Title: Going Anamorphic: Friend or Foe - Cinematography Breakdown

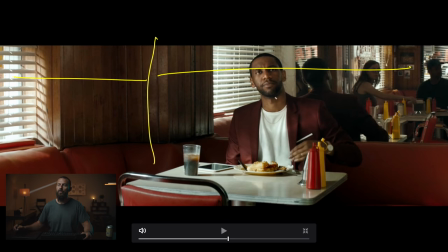12:24 And then again, L of the room, creating depth with the mirror. Imagine if that mirror wasn't there, this would be a fairly boring shot, but that mirror just really extends that whole line. So you're actually getting two Ls in one shot. Look at you. And then we go to, it's more of the same there.
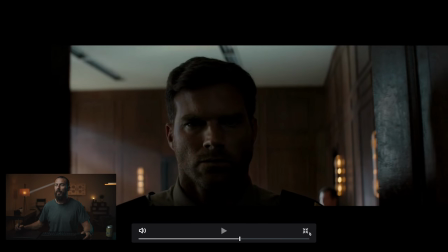12:43 This one, boom, this guy is down low. What do we have for level on this fine looking gentleman here?
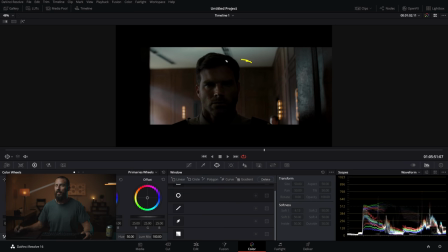12:49 We are, there is not a lot going on his face there, people.
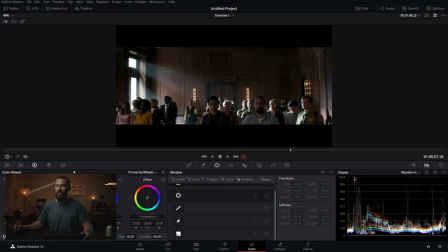12:53 As we come in, we're going to talk about why this light is here and why there is not a matching light. Like, look at how harsh it is on everybody's head back there. And then once we get to the other windows, where did the sun go?
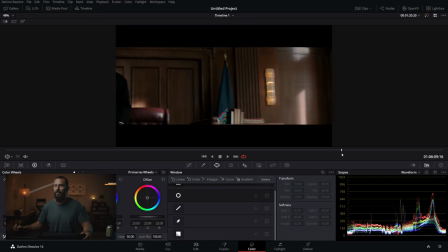13:06 It's not in any of those other windows until we get to this one. You can see the harshness there.
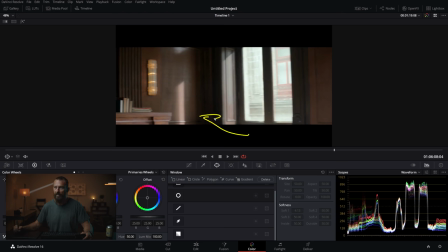13:12 That makes sense because we're not going to look through that window because if the camera came around and looked out that window, you would see the big lamp going like that.
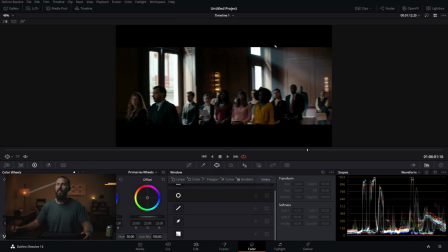13:21 But because we're doing the same trick that we talked about in the other video that we did, where you take advantage of having these windows above the windows, and that's where you'll actually light from.
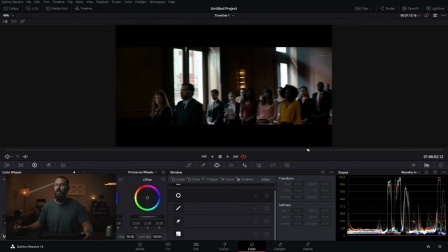13:29 Light from those windows, and then what you can do is keep these ones exposed.
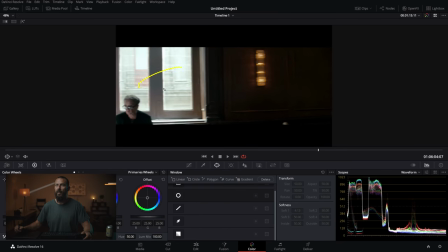13:35 You don't have to blow them out if you do that. Again, not blown out, because we're lighting from above those windows.
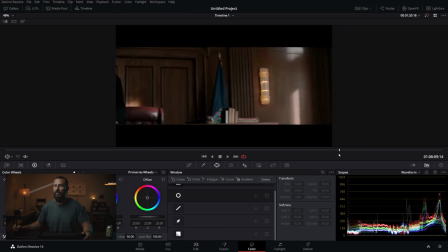13:42 And we turn around and see our man. So see that part of the room that we didn't see?
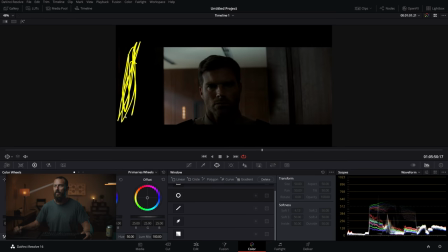13:47 you cannot see over here because that's where we're going to have the neg when we come in.
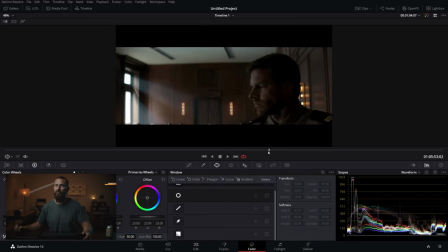13:53 It's there now, right? Well, this is good looking. And the reason, okay, so I have this back here.
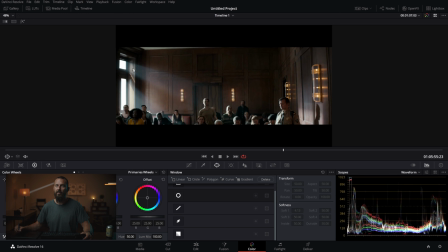14:01 Number one, this is the window that you can see out of the least, right? You can see out of this window the least, but also because these people are farthest away from the talent.
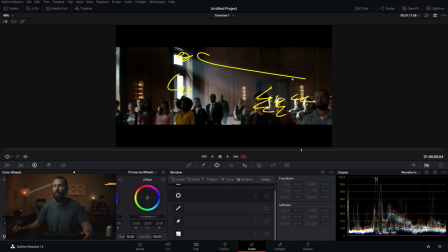14:11 You see how they get nuclear, they're nuclear back there, right? You're completely blowing out this window, losing it we're gonna try and keep the the haze and the shafts but those things go after like the third take when you have to tell the first AD hey just wait a second we're gonna get more haze back in here they start getting more and more
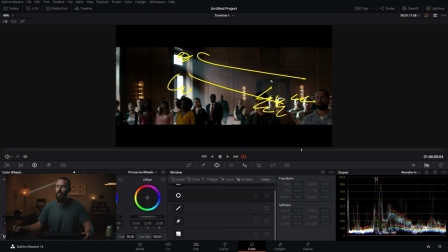14:26 annoyed because haze does take especially a space like this takes a long time and if you let it go and it's not good enough to reset it and then people get worried about matching haze levels and do we want to you know shoot a floppy with your spot meter and keep the consistency
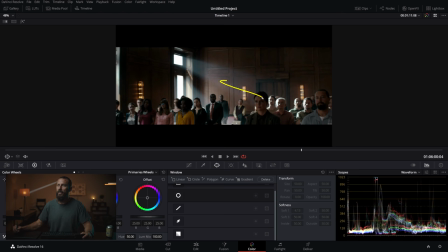14:40 that way it's like it gets pretty complicated pretty fast but here we're going edgy here we're going shadow this whole side. Look at this framework here, light from the window that you can't see, darkness this side. Let's take it to another level up there.
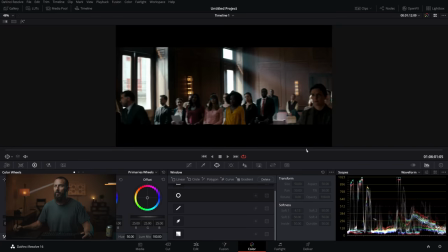14:53 Let's have our practicals on in the shot for sure. And then we come around again with the light coming from above the frame.
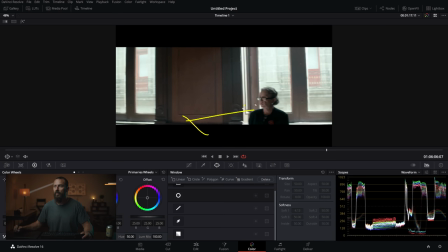15:01 We got a little something filling her in from the ground, right? I want to get a little bit more level on her face. We fill it in from the ground. We know we're shooting anamorphic so you can't see down there.
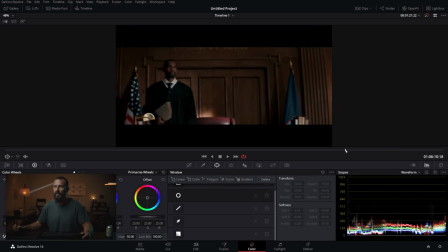15:10 Notice how we give a little pan up there to hide the light and now we land beautiful soft shadow on the wall there. You see the shadow on the wall? Look how soft that thing is versus the shadow in the background behind the chair. Not as soft, right? Much harder. Then we come in and ta-da!
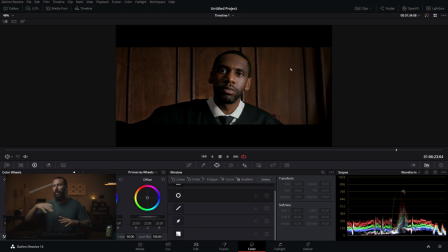15:31 Good-looking shot and we ended right back where we started, right? So again, framework everywhere, light through the windows that you can't see in the frame, especially if they're from above. Keep things interesting. Like in this courtroom, we don't really care about those people in the background, right? We're just looking for something that is interesting.
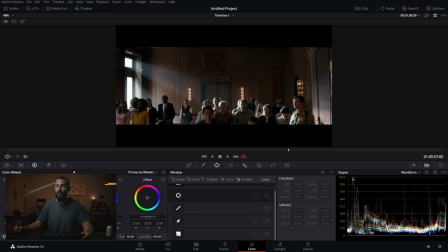15:45 Something that is interesting is contrast, right? This might be, I mean, they're quite hot here. Some people would say they wouldn't go that hot, some people, but this person has, and congratulations, because it's a good looking ad.
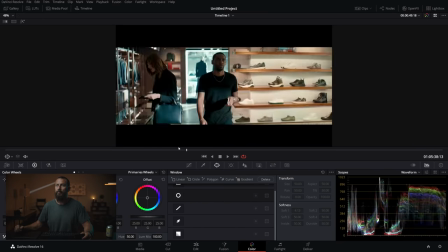15:59 And we come around, and ta-da, we're out. Okay, so that's our look. Lots of good stuff in there.
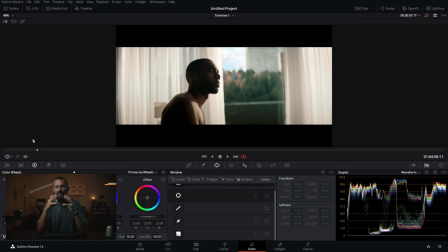16:04 This is like a rich, I would say this is a rich ad, like a dense ad where you've got lots of contrast. You've got deep blacks, you got hot highs, it's like very rich in the colors, and it looks nice, looks great.
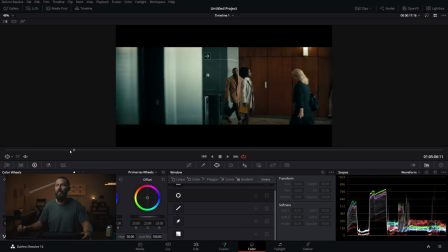16:19 So, well done to whoever this was. Okay, that's going to do it for this week. Many thanks for checking it out. If you got commercials that you want broken down, or you want some technique that they looked at, or if you find something that isn't framework that you actually like the look of, please let me know. Leave it down in the comments below, and I'll try and get to it.